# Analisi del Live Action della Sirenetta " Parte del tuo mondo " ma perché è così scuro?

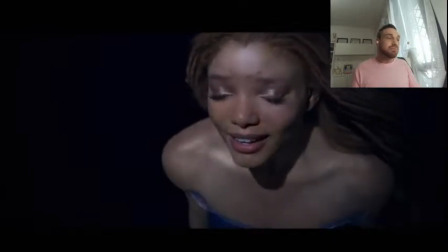È vero che è scuro, però c'è un perché, cioè il dire è tutto troppo scuro, è tutto troppo scuro, è tutto troppo scuro.
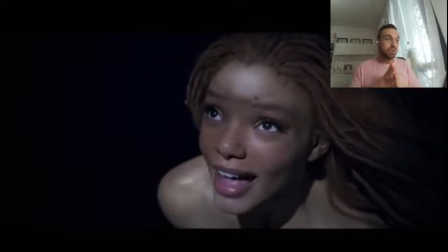Sì, ma fermati un attimo a riflettere sul perché è tutto troppo scuro. Io da visual artist un senso ce lo vedo.
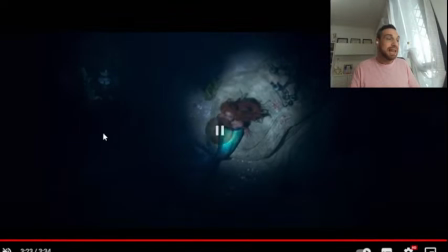Mi piace molto, cioè c'è questa palette molto fredda, molto acquatica. Lo rimetto un attimo indietro giusto per rivedere un secondo il movimento e commentarlo magari di filato. Poi per concludere, perché questa voleva essere una piccola analisi del video, perché qui parliamo comunque di concept art, di visual art, di effetto visivo, di storytelling e movimento di camera, non tanto poi se il film è bello e brutto, se lei è adatta come attrice o non è adatta. Per me lei è adatta, mi piace molto. Anzi, vi dirò sfondone che mi farà odiare da tutti, però a me piace di più dell'Ariel vecchia, cioè effettivamente io sono cresciuto. E capisco che questo film parla a me, parla al target che sono io, un adulto, e mi piace di più, la trovo più carismatica, la trovo che abbia più carattere questa versione rispetto a quella degli anni 80, dell'89 animata. Mi parla meglio a me, non a tutti ovviamente, su di me ha avuto l'ok. Poi è ovvio che il film non è perfetto, c'ha dei pezzi che un po' zoppicano perché hanno voluto allungare un po' il brodo tagliando delle parti importanti, ma quello non mi interessa, proprio perché non sto a giudicare poi tanto il prodotto in sé, ma semplicemente sto analizzando a livello di effetti di visual, di nuovo da concept artist, da visual artist, perché sono state prese determinate scelte, e le scelte hanno un senso perfettamente coerente. Uno, per creare drammaticità e immersività, per fondersi meglio con il testo cantato della canzone, e due, per, secondo me, risparmiare un po' dei soldi, ripeto, perché andando a togliere elementi visivi fai meno lavoro. Io penso che sta scena sia stata già abbastanza difficile e costosa da girare con tutta la motion capture, con tutto il crocco che ho visto che le hanno montato intorno per permetterle di simulare il nuoto dentro la sala green screen o blue screen. Quindi, cioè, ci hanno messo pure i loro 3 bei anni, insomma, a realizzarlo. Quindi, cioè, io ci vedo un senso. Cioè, ci vedo perfettamente senso in questa versione. Adesso riguardiamo i 3 minuti filati col commento diretto. Allora, movimento di camera e dettagli,
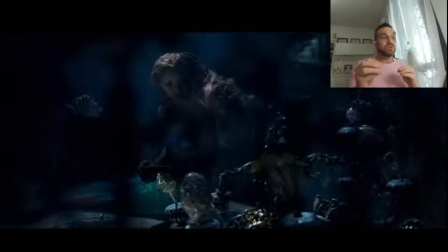Le Chincaglierie, molto bello, noi ci muoviamo attraverso di esse come se fossimo un pesce appunto che raggiunge Ariel nell'antro e la guarda quasi
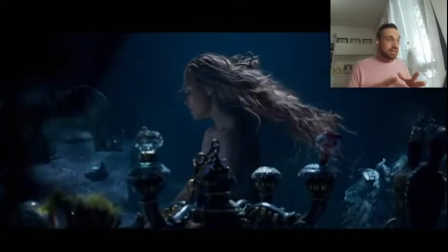spiandola e vediamo i dettagli degli oggetti del mondo umano e poco lo sfondo,
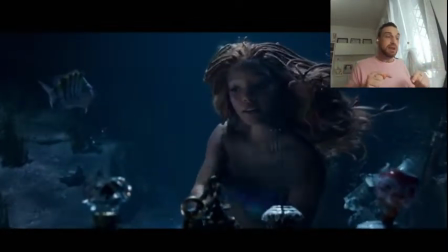risparmio dei sordi e bello effetto drammatico, molto bello questo contrasto.
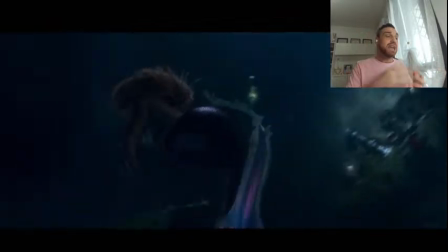Inquadratura dall'alto verso il basso all'inizio in cui Ariel viene fatta emergere attraverso il contrasto dell'oscuro di lei,
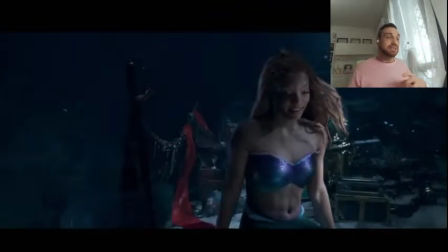non della pelle, proprio dell'ombra, con la brillantezza, come succede adesso, dello sfondo, vedete, della roccia.
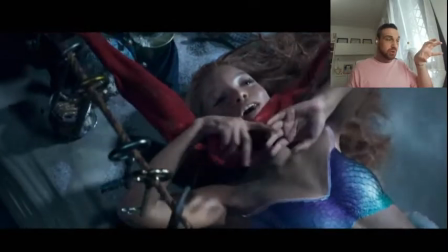E questi sono già primo set, secondo mini set, quindi mini set 1, mini set 2.
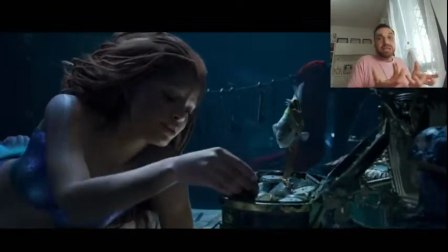Di nuovo, dettaglio sugli oggetti perché te li faccio vedere, ci sono, ce li ha, li colleziona.
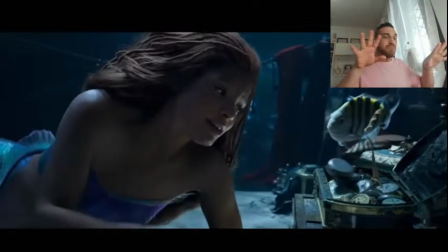E lo sfondo sempre un po', bah, come capita,
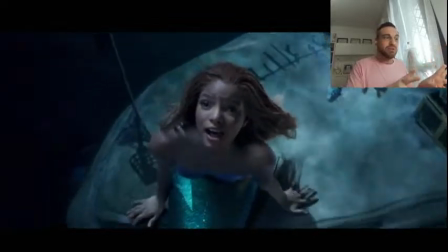com'è, cioè non ci interessa cosa c'è, ci mettiamo un po' di sbrilluccichetti in modo che glielo facciamo capire, ma risparmiamo soldi.
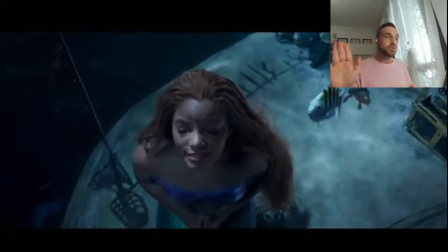Di nuovo, contrasto, lei scura, sfondo chiaro. Emerge subito, chiara, perfetta, poi ok, è desaturo, può piacere o può non piacere,
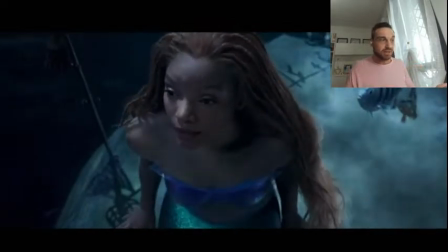però il senso ce l'ha, si sta facendo notte nel mentre, nel mondo della superficie.